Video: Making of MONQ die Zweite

Mein Name ist Tobias Hilger, ich bin 28 Jahre alt und arbeite seit knapp vier Jahren jetzt beim Kanal 21. Ich bin dort beschäftigt als freier Mitarbeiter. Ich gebe die Kamera- und die Schnitteinführungskurse und arbeite im medienpädagogischen Bereich, das heißt Trickboxarbeiten und ähnliche Sachen. Mit Monk, der Band, bin ich zusammengekommen, wie gerade angesprochen, durch eine dieser Kamera- und Schnitteinführungen. Zwei Streiter dieser Band haben halt einen Kamerakurs bei mir gelegt.
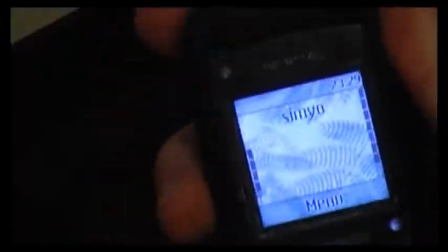27s
Ich habe dort mit denen einen netten Kurzfilm gedreht, was man halt so in dieser Kamerainführung macht.
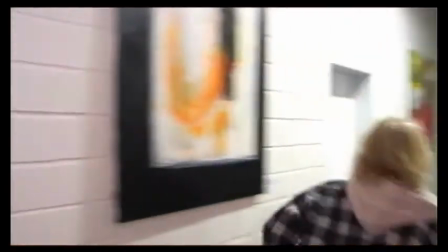33s
Und ungefähr ein halbes Jahr später bin ich dann angerufen worden und befragt worden, ob ich nicht Interesse hätte, deren aktuelle Szene mit denen zusammen in einem Musikvideo umzusetzen.
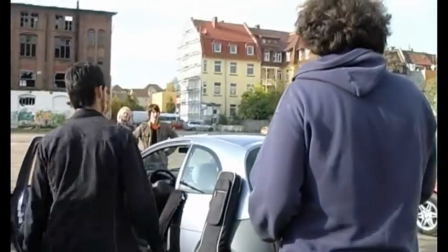46s
Die Vorbereitungszeit war knapp halt ein Monat. Wir haben uns drei, vier Mal getroffen und die Story, die ja schon recht umfangreich ist, besprochen. Die Hauptmerkmale, die wir da hatten, waren halt, welche Kostüme und welches Sets können wir uns leisten oder was können wir wie umsetzen.
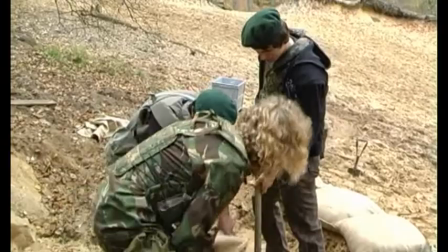64s
Wir sind dann halt auf den Entschluss gekommen, halt drei Geschichten zu erzählen,
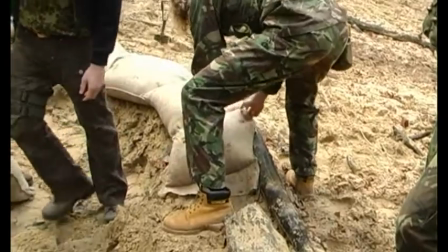68s
die in dem Musikvideo So Absolute Truth halt die Wahrheit oder die Nicht-Wahrheit zeigen und halt diesen ganz normalen Bandpart,
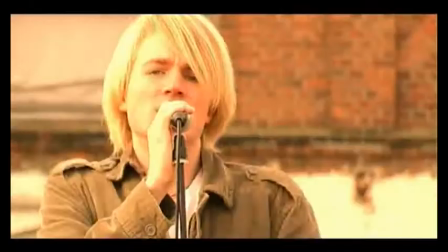77s
da die Band ja auch so vor der Kamera stehen möchte.
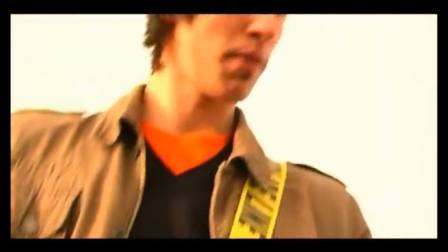80s
Besonders gefallen hat mir während der Dreharbeiten, es war eigentlich eher etwas unkompliziert oder eher gesagt genau kompliziert.
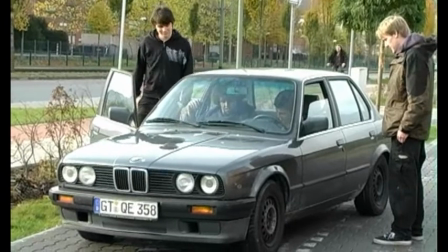88s
Wir hatten keine Crew, das heißt, ich habe fast alleine mit etwas Unterstützung von Hannes Lichte, an einem Tag war er dabei, dieses Musikvideo gedreht. Produktion hat halt aus der Band der Martin mir geholfen. Der hat den ganzen Kontakt zu der Band hergestellt und mit denen die Vereinbarungen und Termine abgesprochen. Was leider nicht immer ganz so gut geklappt hat, aber im Endeffekt haben wir nach viereinhalb Drehtagen ein fertiges Musikvideo hingestellt.
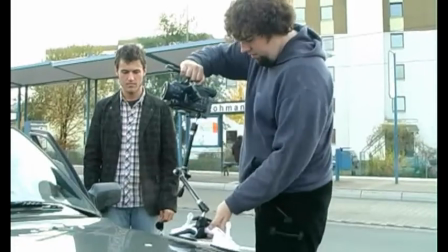123s
Was mir jetzt halt befallen hat,
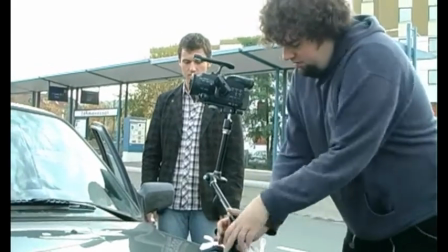124s
waren die Aufgaben Draußendreh und dann insbesondere in Verbindung mit den Autofahrten.
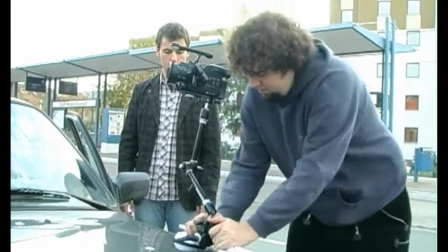132s
Das heißt, Kameramontieren am Fahrzeug außen, innen, mit ziemlich vielen verschiedenen Einstellungen zu drehen, zu gucken,
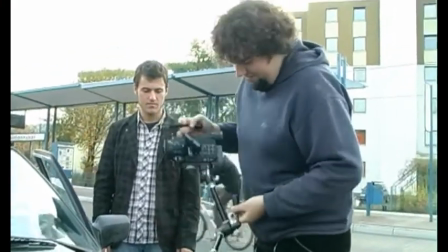140s
dass man mit recht auf sichere Art und Weise interessante,
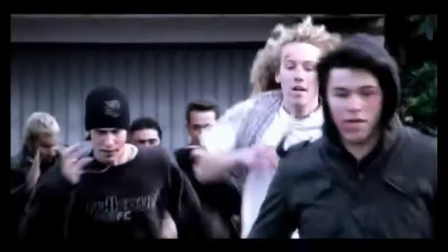144s
spannende Bilder auffassen kann und nicht zu langweilig zu wirken.
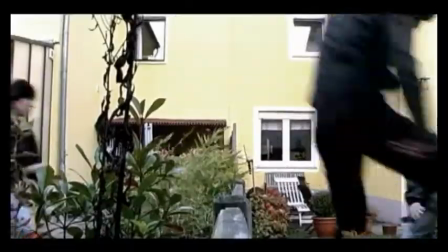151s
Das heißt, immer wieder gucken, kann ich diese Einstellung so machen, ist das mit der Kamera überhaupt sicher.
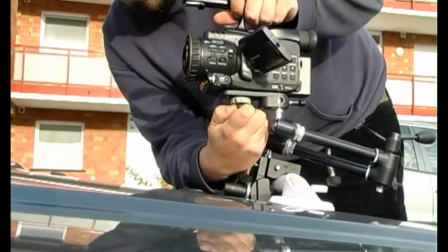158s
Da habe ich mir halt auch selbst so ein bisschen das System ausgegrübelt und Gott sei Dank hat auch da alles geklappt, obwohl ich dem jetzt, ich habe jetzt nicht geglaubt, dass irgendwas Schlimmes passieren kann,
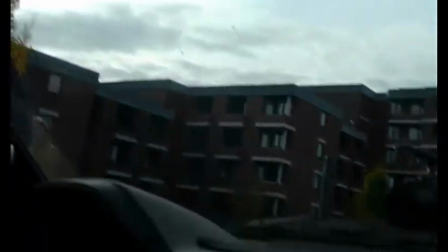166s
aber man weiß ja nie. Diese Aufnahmen draußen waren halt in einer Jahreszeit, wo es einfach auch schon etwas kalt war, das heißt der Tag insgesamt war nicht ganz so prickelnd, da auch leider das Catering vergessen wurde, nicht von meiner Seite, aber das war eigentlich so eine ganz interessante Sache, halt diese Laufzehen.
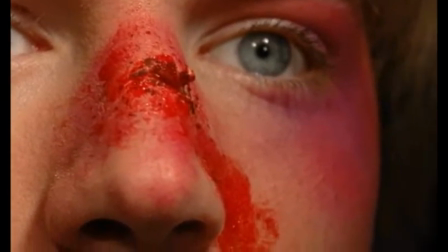184s
Ich habe halt bei dem Film auch das Make-up mit übernommen, das heißt FX-Bereich. Dort arbeite ich auch bei einigen anderen Filmen.
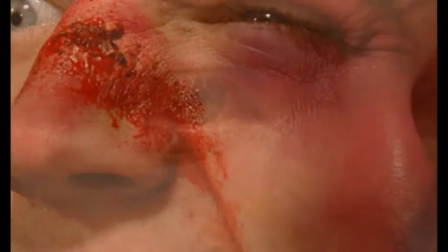191s
Und da haben wir halt auf die Schnelle so ein paar Schnitt- und Platzwunden fabriziert. Das ist eigentlich eine recht schöne Sache gewesen, die auch eine sehr große Wirkung hatte, was halt dieser ganzen Situation einfach noch mehr Tiefe gibt.
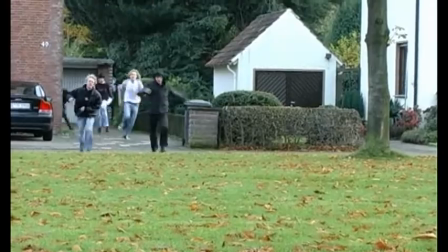207s
Die meisten Software-Waffen, die benutzt wurden, sind in meinem Fundus.
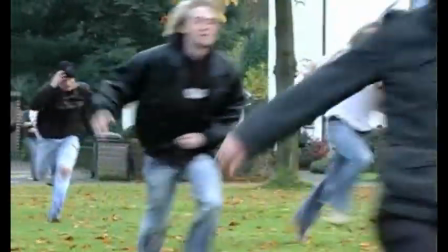212s
Ich habe dafür extra Requisitenwaffen, umgebaute Softwarewaffen sozusagen,
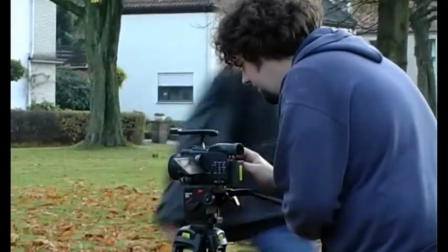217s
mir zusammengesucht, damit ich halt in diesem Bereich jetzt auch arbeiten kann.
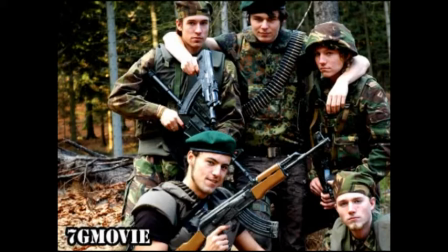222s
Was ich jetzt halt auch gerade in dem Film die Bielefeld-Verschwörung, der jetzt in dem nächsten Jahr sozusagen gedreht wird, machen werde. Das heißt, dort übernehme ich Requisite zum Teil und das FX-Make-up, was ja schon eine ganz große und schöne Sache eigentlich ist. Zur Zeit drehe ich halt ein Musikvideo in der JVA Herford.